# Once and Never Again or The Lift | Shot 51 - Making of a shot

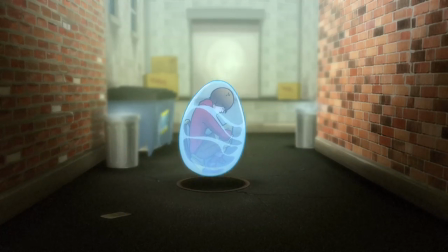0:00 Hi, this is Rob Kohr, and I'm back again this week showing you a little bit of my short film Once and Never Again.
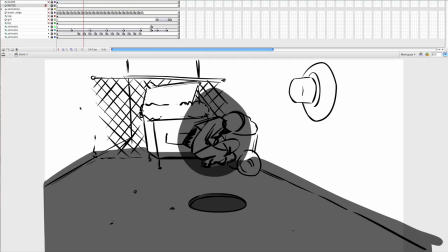0:06 As you can see on the screen right now, I'm showing you the clip that I'm showing you, which is the clip preceding last week's, which was the tendril of water wrapping around the girl, and this one is her getting sucked into a manhole.
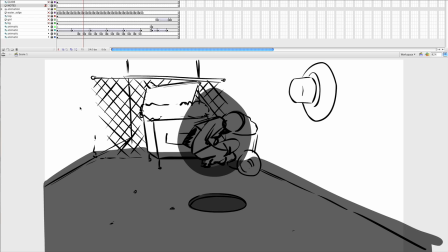0:20 Actually, one of the other things I'm considering is changing the name, considering changing it to the lift at this point, as opposed to Once and Never Again. Originally it was called Automatic Doors, but I'm starting to like the lift more. Though I've been informed that that's the name of a British horror film.
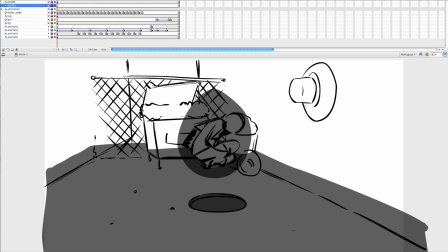0:36 Maybe I'm wrong. Anyway, as you'll see on your screen now, this is the original animatic. Let me play it back. And that's her getting sucked into the hole. And then what I did after that was clean that up, cleaned up the background, and then added the girl in,
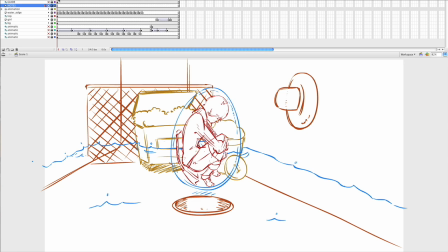0:56 and some water animation. And then that's the animation for that. Now the background isn't final, so what I did is I had to finish the background first.
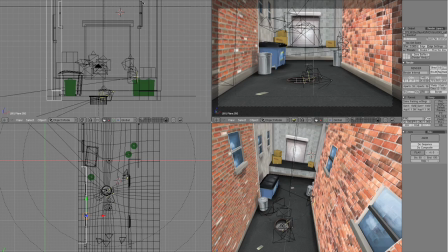1:09 So as you'll see over here, you can see the finished animation, the finished 3D file. This program is Blender. It's an open source 3D application. And down here is an upper view of it. And let me switch back into Flash.
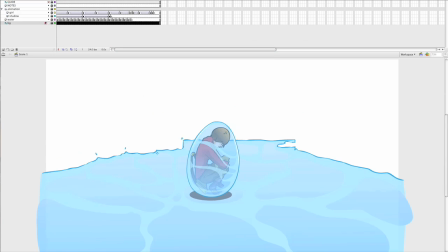1:27 And what I did is I did the animation of the girl, cleaned it up, and then you'll see I laid in an image in the background so I can line up the animation of the water
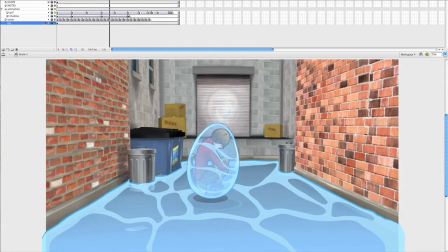1:42 over the background. Now masking in this shot isn't necessary at the moment because that's going to be done in After Effects.
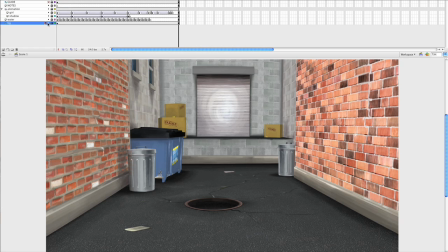1:50 Also, Flash is not known for handling bitmaps well, so I just guide out the bitmap,
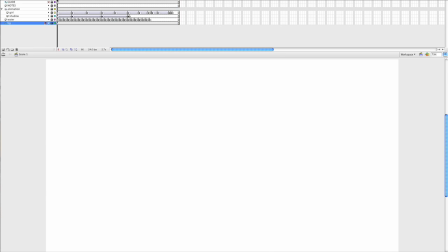1:55 so all you end up seeing is just the water and the girl. Now when I export this, I export each layer separately.
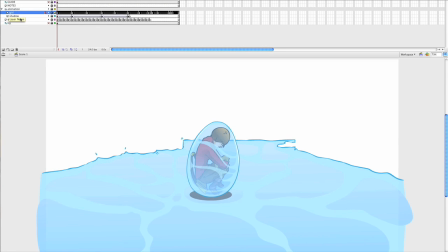2:04 So the girl is one layer, the shadow is one layer, which I blur, and then the water is another layer, which I apply different effects. And I guide each one out and then export each one as a PNG sequence. Here, I'll show you.
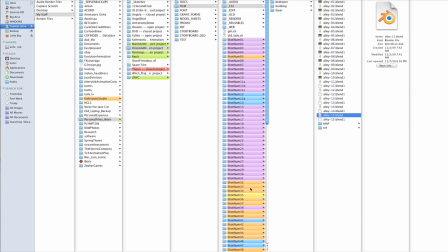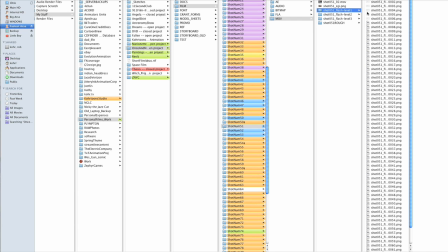2:24 Organization is very important when you are working in animation. You need to make sure that you have all your files properly labeled,
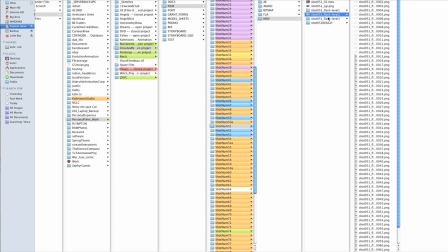2:31 and every file has a different name associated with that file, so that when you need to search for stuff, it's easy to search for.
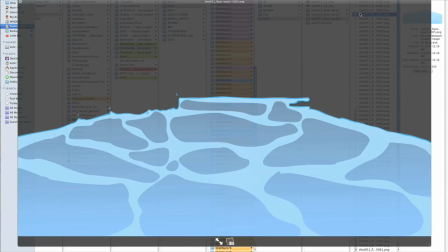2:37 So here are the PNG sequences.
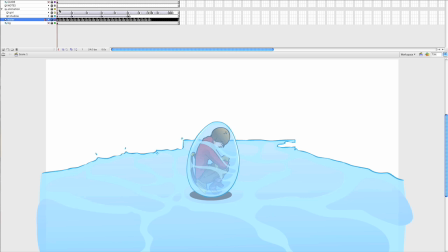2:44 And after that, then we take the CG and the Flash file and we bring that into After Effects.
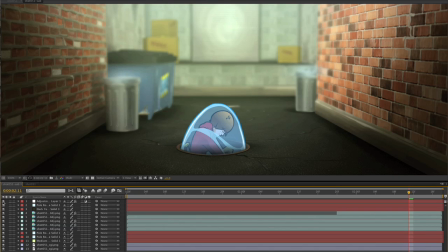2:52 And this is the more finished look. Let me scale it back a little bit. So this is the original background,
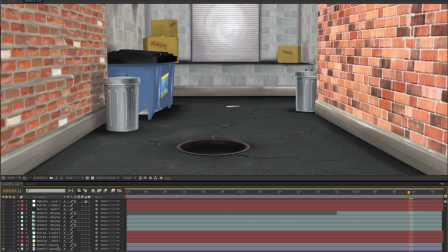3:00 and then I wanted to apply a little bit of a fake blur on it, so I created a mask, as you can see.
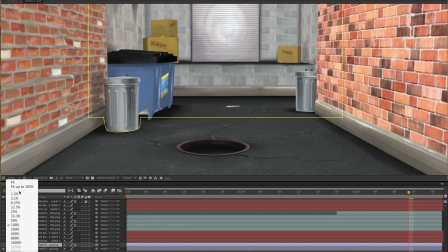3:06 Let's go out to 50%, 100, fit it.
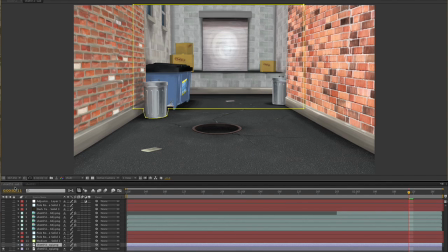3:12 And I wanted to do a little bit of a focus, blur out the background a little bit, so I created a mask and put a blur on it. And then I usually add a little bit of yellow to brighten the scene up.
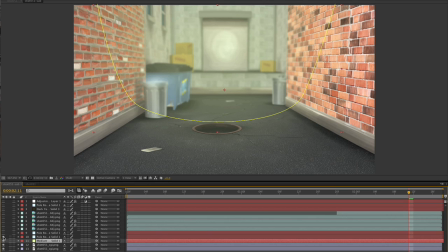3:28 And then I want to add a little bit of metallic fade on the two trash cans. And then a darker color around the edges.
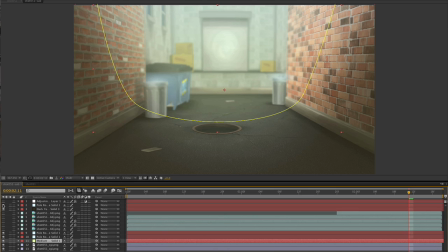3:40 And then another pale blue on top to give it a little bit more light. And then I usually add an adjustment layer to make the whole scene more richer.
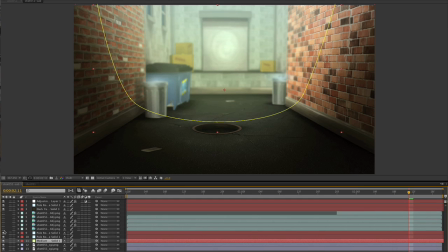3:49 Now, to bring in the Flash assets, each of these is also on a separate layer. See if they come in. Let me change the frame.